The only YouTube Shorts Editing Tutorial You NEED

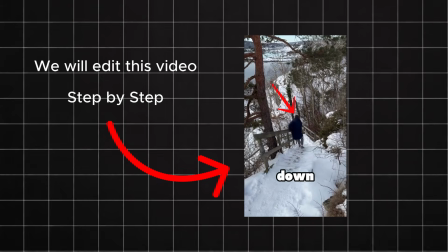[0:00]
Yo, what's up guys? In today's video I will be teaching you how to edit a perfect YouTube short the right way.
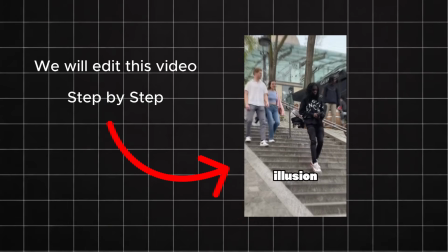[0:06]
I will walk you through the full process, and without further ado, let's get straight into it.
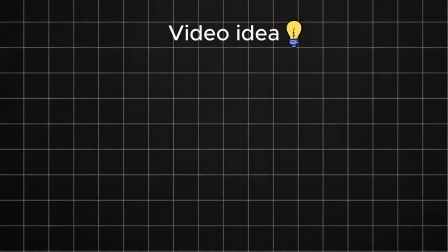[0:11]
The basic idea of the video we are editing today is this. We will take a viral clip, add a voiceover, include some visual effects,
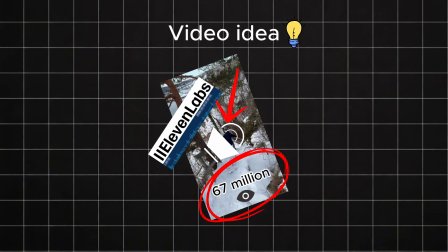[0:19]
some sound effects, and use general animations and effects to make a banger video.
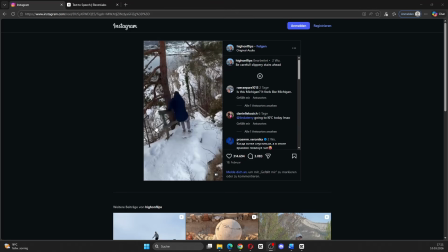[0:24]
The very first step is finding the viral clip. I found this clip right here. Let me show it to you real quick. As you can see, it's a clip from Instagram that went viral. It's basically a guy slipping down frozen stairs, and then at the end he's falling over the edge.
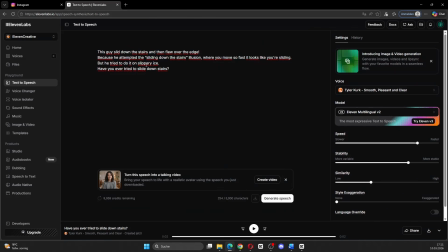[0:43]
The next thing you want to do is write the script for the video using 11 Labs. I already wrote it and I will explain what I did here. We start with the line, "This guy slid down the stairs and then flew over the edge." This will be our hook where we show our viral clip, but we won't show the entire clip.
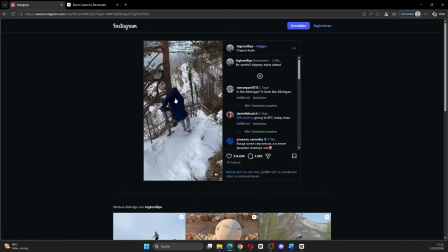[1:00]
Right when the guy is falling over the edge, we will cut and switch to another clip so the viewer doesn't see the full outcome yet.
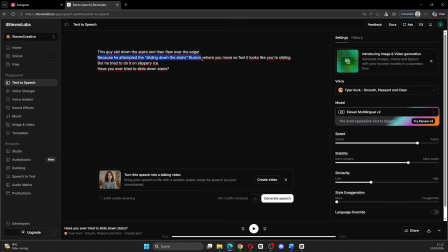[1:08]
Then we have the sentence, "Because he attempted the sliding down stairs illusion, where you move so fast it looks like you're sliding."
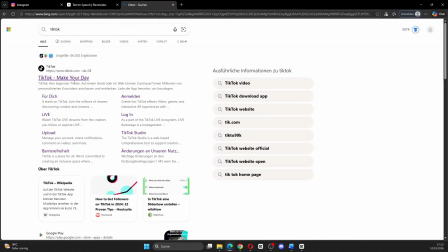[1:15]
For this part, we will need another clip. So go to TikTok and search for something like sliding down stairs.
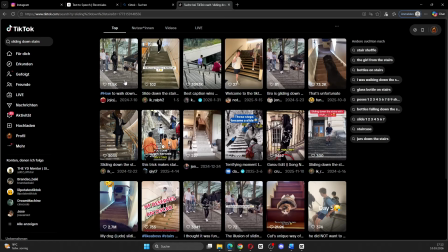[1:21]
You will find tons of clips of people doing that, just like this guy right here.
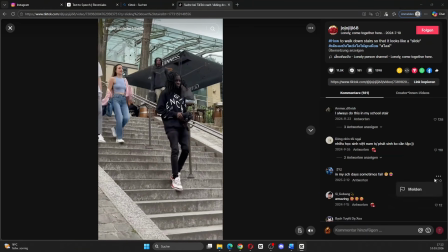[1:25]
We will use this clip to explain the sentence, and of course we will add some visual effects as well.
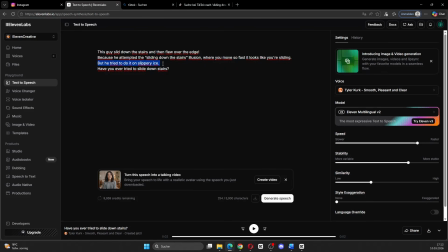[1:31]
Finally, we switch back to the original clip and reward the viewer by showing the full viral clip from the beginning with the sentence, "But he tried to do it on slippery ice." That's kind of funny. And we also add the CTA where we ask the viewer, "Have you ever tried to slide downstairs?"
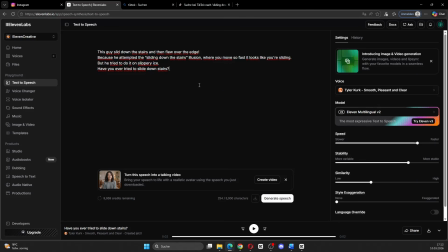[1:46]
This encourages people to comment and interact more with the video. You could also use something like the phrase "that's why" to create a loop that connects back to the very beginning of the voiceover and the video,
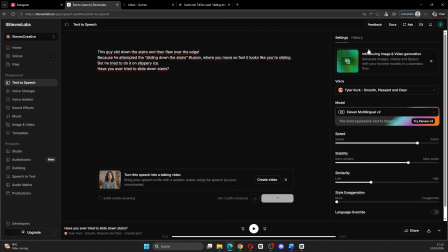[1:59]
but in this case we are just going to use this CTA. So download the voiceover and now we can start editing the video.
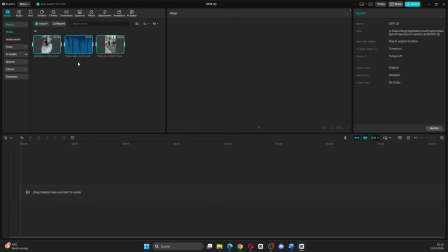[2:07]
Open CapCut and import everything into the project.
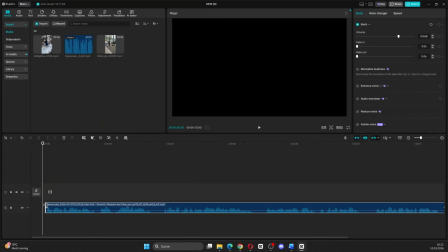[2:10]
Okay, first drag your 11 Labs voiceover onto the timeline and start removing all the small gaps between the sentences. We don't want any pauses in the voiceover, so make sure to cut out every little break so the narration can flow smoothly.
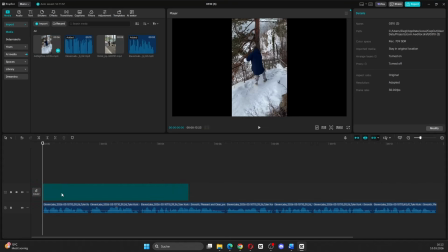[2:26]
Next, we want to place our viral clip at the very beginning of the timeline.
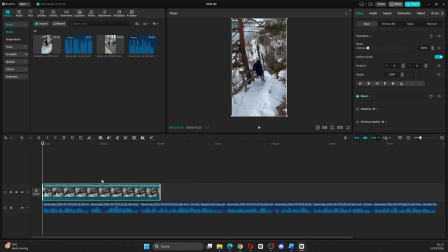[2:30]
Cut it so that right when the first sentence ends, the guy is almost sliding over the rail, but not completely. We don't want to reveal the full moment yet, so stop the clip right before the actual fall.
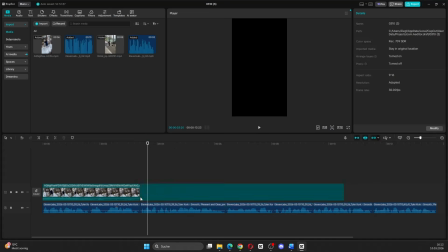[2:43]
Now we add the TikTok clip that shows someone performing this sliding illusion.
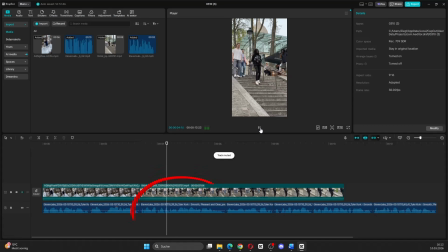[2:47]
We will use this clip for a few seconds while the voiceover explains what is happening. After that, we want to cut the clip again and use a second section of it, but this time apply slow motion. Go to speed, lower it to around 0.7 and enable the smooth slow-mo option so the movement still looks clean.
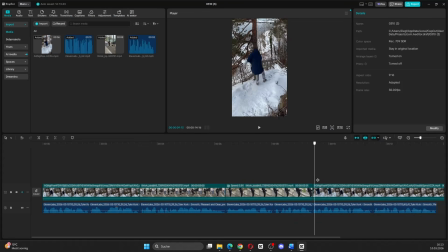[3:06]
Then, when the final sentence of the voiceover starts, bring back the original clip. This time, we let it play completely in full length. Okay, now the basic structure of this video is already finished and we can move on to styling this video.
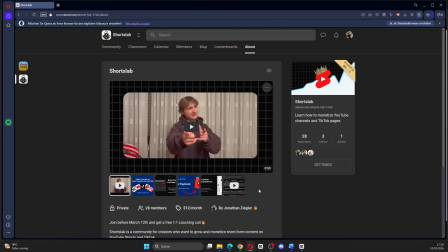[3:21]
By the way guys, if you actually want to build your own YouTube channel, check out my school community.
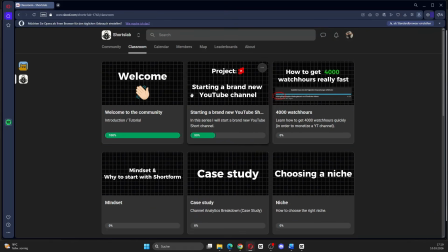[3:25]
Inside we have a full library of tutorials, case studies, we have live calls, and you will also get personal help from me.
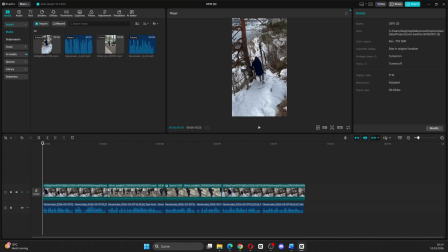[3:32]
I will link it below. Now, let's style our video. We start with the hook. At the very beginning, add an in animation, for example, a zoom effect.
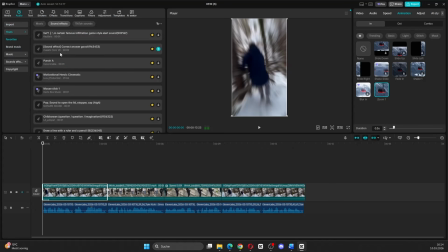[3:41]
Set the duration to around 0.3 seconds, then go to audio and add a swoosh sound effect to emphasize the motion.
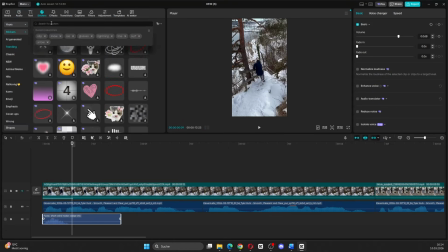[3:49]
Next, add a small arrow pointing at the guy sliding down the stairs. Go to stickers, search for arrow and place it right after the in animation.
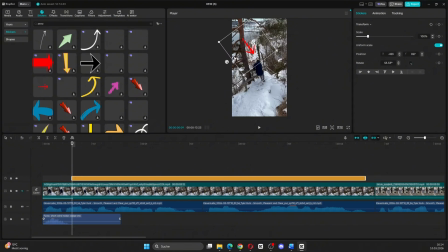[3:58]
We also want to add keyframes so the arrow stays above his head while he moves. Click on transform and slightly adjust the arrow throughout the clip so it follows the movement.